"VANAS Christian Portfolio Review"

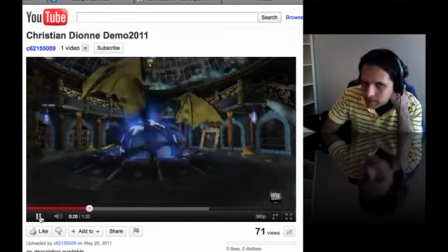[3:47]
this is you know this is really nice i like it a lot uh one of the things that i was thinking is that on the breakdowns people like to see the wireframes
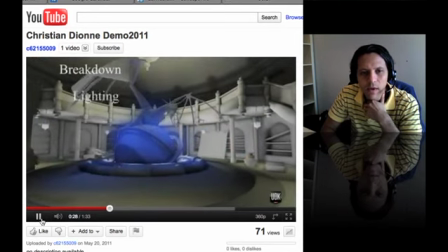[3:55]
but mainly this you're breaking down the the the passes the rendering
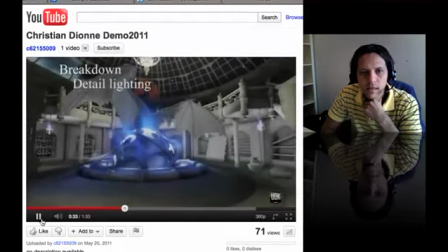[4:00]
passes like the beauty pass detail lighting pass yeah and
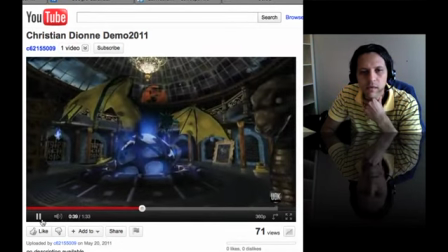[4:06]
that's for the rendering pretty much yeah for the
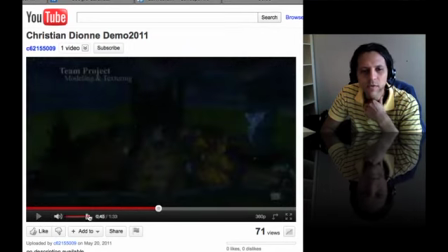[4:12]
models you know some people like to see the breakdowns the wireframe if I just go back a little bit
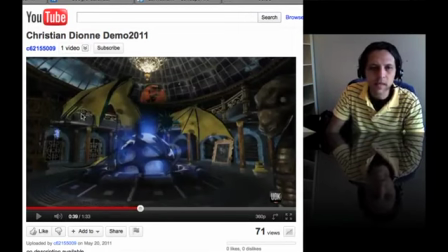[4:18]
right here you know the wireframe that they can actually see how like how many lines for instance how many lines you have right here me mainly because that would be going into the game if this is going to the game you know that they have some limitations compromises things like that so
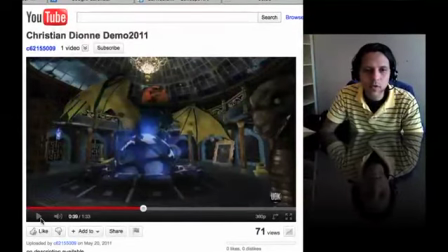[4:38]
they want to see how efficient you are with this because you know the render version might be awesome but then once you play once you see
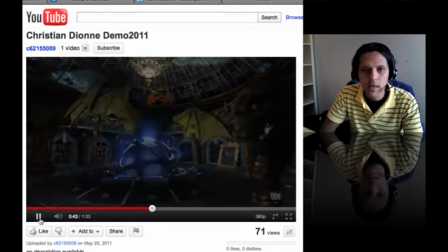[4:46]
the wireframe I know they even play in the game yeah so this is pretty cool you things that I
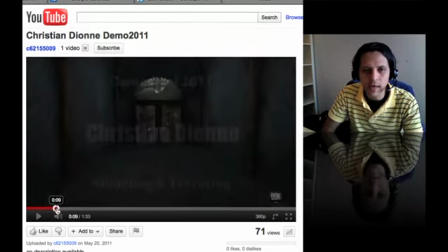[4:50]
really like about this one it's all the the camera
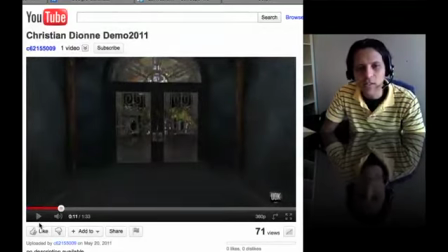[4:55]
motion I think it's clean I think it's nice because it's showing the
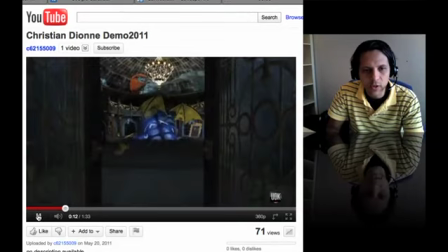[5:00]
models and showing the location that's pretty cool I like that first impression is awesome all the colors you have here like all the
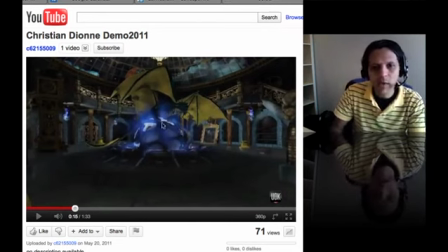[5:09]
color scheme and then how you have this right there and then everything's kind of like pointing right there as a camera just pushes in I think that's pretty cool I like that I wasn't really confused you know with that some demo reels they're really confusing that so this is really nice that you have it like that and then camera
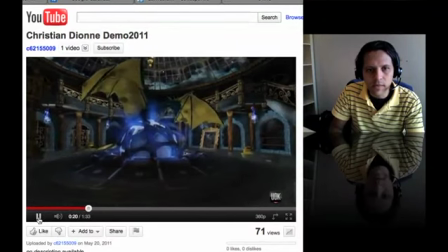[5:28]
slows in and then you clearly see all these details you
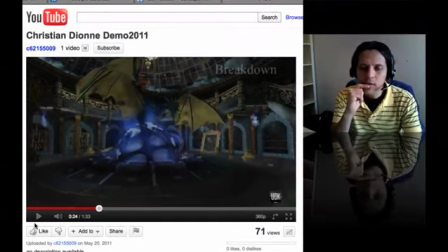[5:34]
know if there's if there's something that are you think that you were actually kind of like like pushing the envelope let's say to be more precise like if all these things would be instead of wireframe that would be transparency maps or I don't know you have maybe like a UV thing right there you
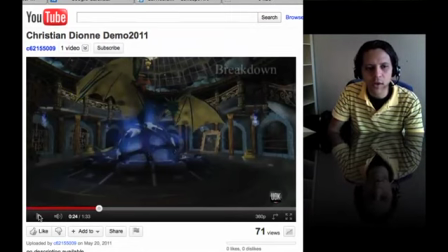[5:52]
might want to emphasize that on the breakdown for sure so people
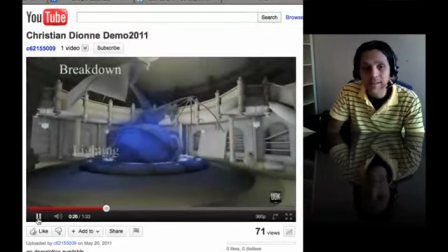[5:57]
know let's say you might be using the latest shader the latest
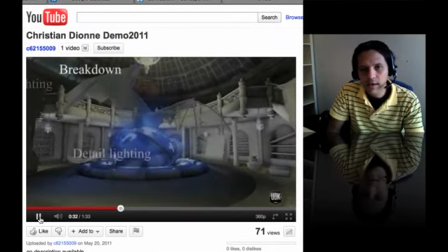[6:01]
render a technique yeah it's good to show those things like breakdown
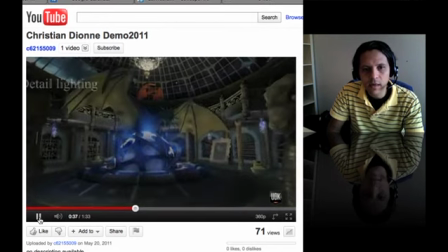[6:06]
detail lighting right there yeah and it would be also nice
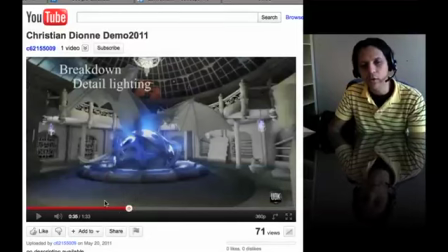[6:11]
just just for people to identify these things you're you you have a crossfade between those ones and it's kind of hard to see between the the first and or the previous and and and after passes here you might just want to do a wipe like a really
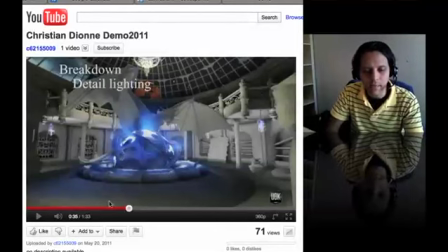[6:28]
quick cut so people can really see it especially because demo reels they would be seen by people you know there would be texturers and modelers so they gotta see it really fast as well so just preparing
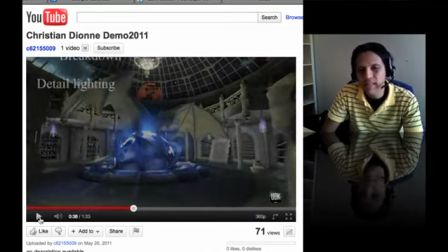[6:43]
the demo reel for those guys let's say like the producer he's not he's not gonna really look at the reel is he's more gonna say okay just grab the CG supervisor or the lead animator and he's gonna see it real which is
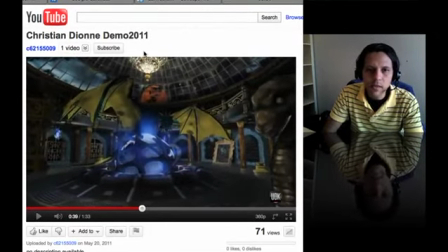[6:58]
what happens this is really nice that chandelier up there I think that's awesome yeah and then you know you have you have a nice eye for composition I think like the the
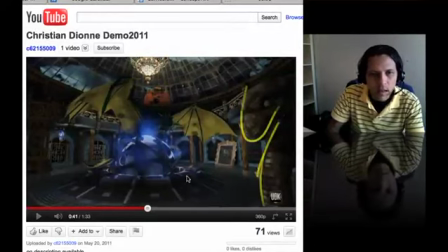[7:12]
dragon right there on the foreground I think that's pretty cool I'm not sure what this is though looks like a pumpkin in the background but I'm not sure yeah
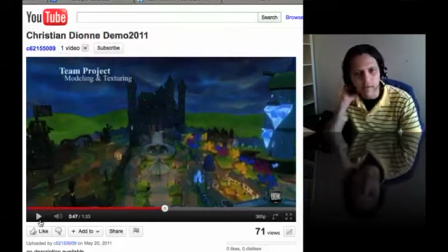[7:24]
awesome and then this one you know the same same idea I think it's very clean it's pretty clear on what you're trying to communicate here I like the whole world the tones the colors they seem to be on the same